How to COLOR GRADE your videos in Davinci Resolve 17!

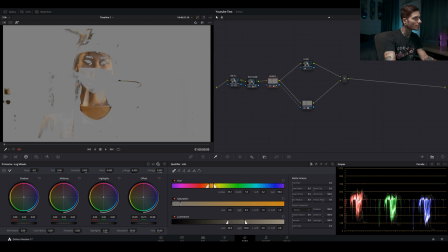So you're just gonna click on the skin tones only and just drag across until you have most of the skin tones qualified.
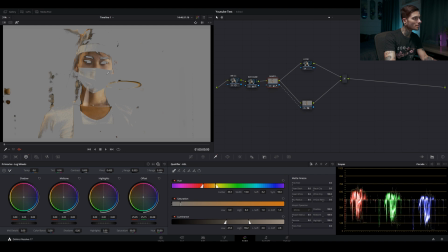That looks pretty good there. And then what I like to do is qualify a little too much and then try to narrow it down some. So basically we just don't want anything in the background selected.
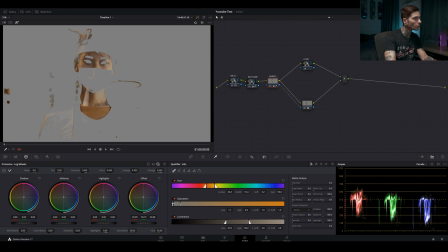If you see some of the skin tones start to go when you're narrowing these down, you want to stop because you want all the skin tones selected. So that looks pretty good. I'm gonna jack this denoise up some just so that it's not so abrupt when I start moving the skin tones around.
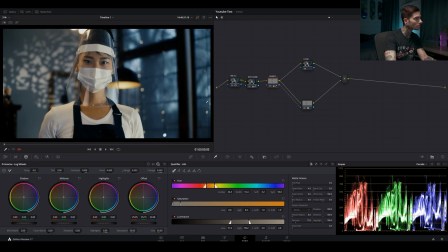Also the clean blacks here, just because it's, you know. And that looks pretty good. So now that we have our skin tones qualified, I'm gonna make sure that I'm on my log wheels, and I'm gonna start moving the shadows up towards the red a little bit. And you'll see it gives her skin some glow.
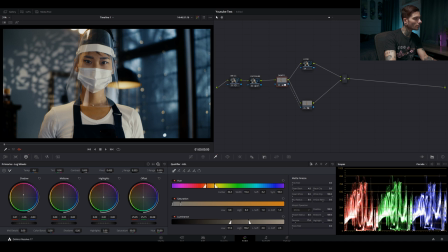On more golden skin like that, you definitely wanna toe the line between like red and magenta. If you hit Shift D for deactivate, it deactivates all the nodes.
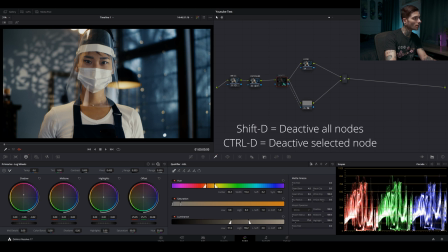If you hit Control D, it deactivates just the node that you're on, so you can see exactly what your skin tone node is doing to her skin. I like that so far, but I'm also gonna pull these midtones over towards the orange.
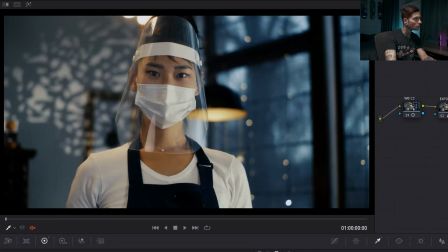Before, after, before, after. And I'm liking where that's at.
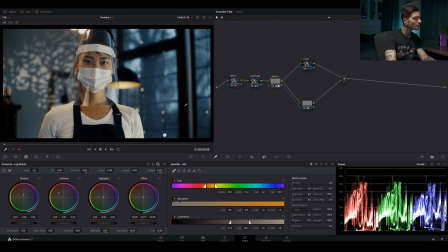That looks pretty good so far. So right now this image is more than deliverable. I think it looks really nice how it is, but I'm also gonna add a look over it, as I said earlier. So in our look node, we're gonna go back to our primaries wheel, and I'm just gonna pull this down towards like a teal green area,
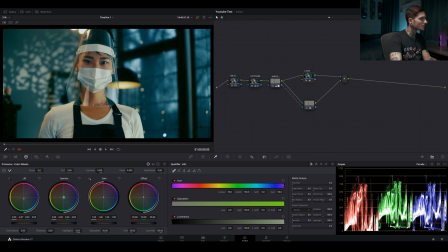which looks crazy on its own, but we're also gonna offset that by pulling the gamma up towards the orange a little bit, just to get those skin tones back on her. And now you might notice there's a serious blue cast in the shadows again.
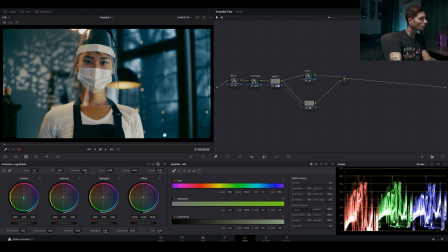What we're gonna do to balance that out is we're gonna come over to our log wheels, and we're gonna pull the shadows up and do the opposite of what we did with our lift. And see how that just clears everything up like pretty much instantly? So if we deactivate that node, it's so subtle, but it just looks good.
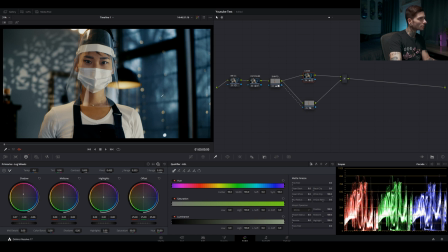It gives it that little look in the shadows of blue, and you know, that look, that teal and orange look that everybody's after. It helps that this is a beautiful image to begin with.
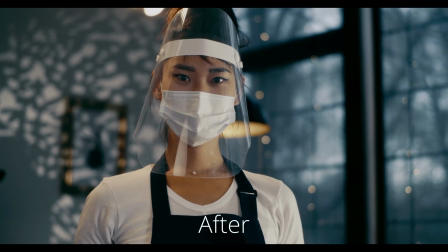That's how I do my teal and orange look with the skin tones qualified and everything, but let's take a look at another clip and another method of doing this same look.
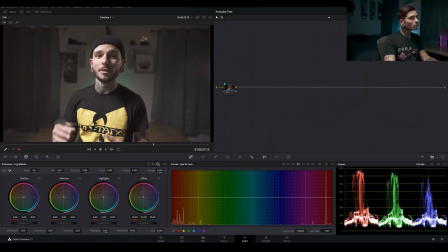So here we are on the next clip. We have a slightly less attractive subject, but we're gonna do this in a different way because it's always good to have separate tools, and that's one of the things that I love about Davinci Resolve is there's always like 1,000 different ways that you can do something.
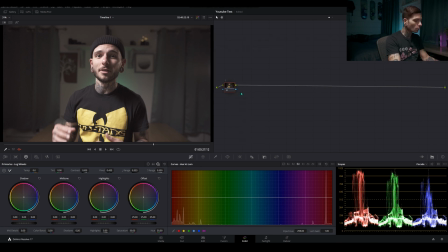So we're gonna name this first node white balance. We're gonna add a serial. We're gonna name the second one exposure. We're gonna make a third serial node. We're gonna name this one look, and then we're gonna hit Alt P
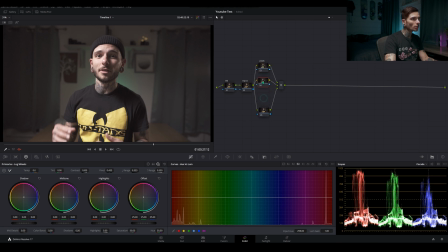for parallel nodes, and we're gonna name this middle one skin. We're gonna name this bottom one high cut, and then we'll make another serial node at the end here, and we'll call this one high key.
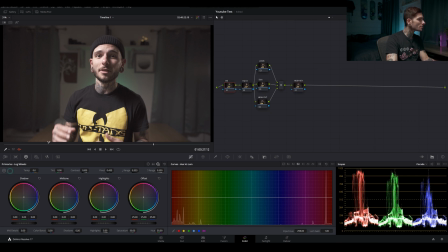So with the white balance, what I'm gonna do is use the qualifier and see if I can get a good qualification. That looks kind of green to me. That looks pretty even to me. There's like this weird peak in the blues.
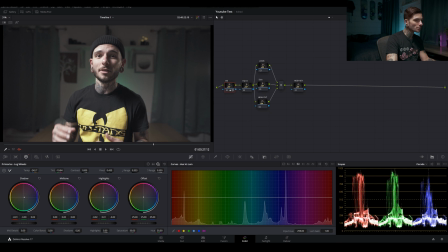I don't really know what caused that, but with the highlights, we can just pull the red closer to the greens and try to get the blue up a little bit. So before, after. That looks pretty good.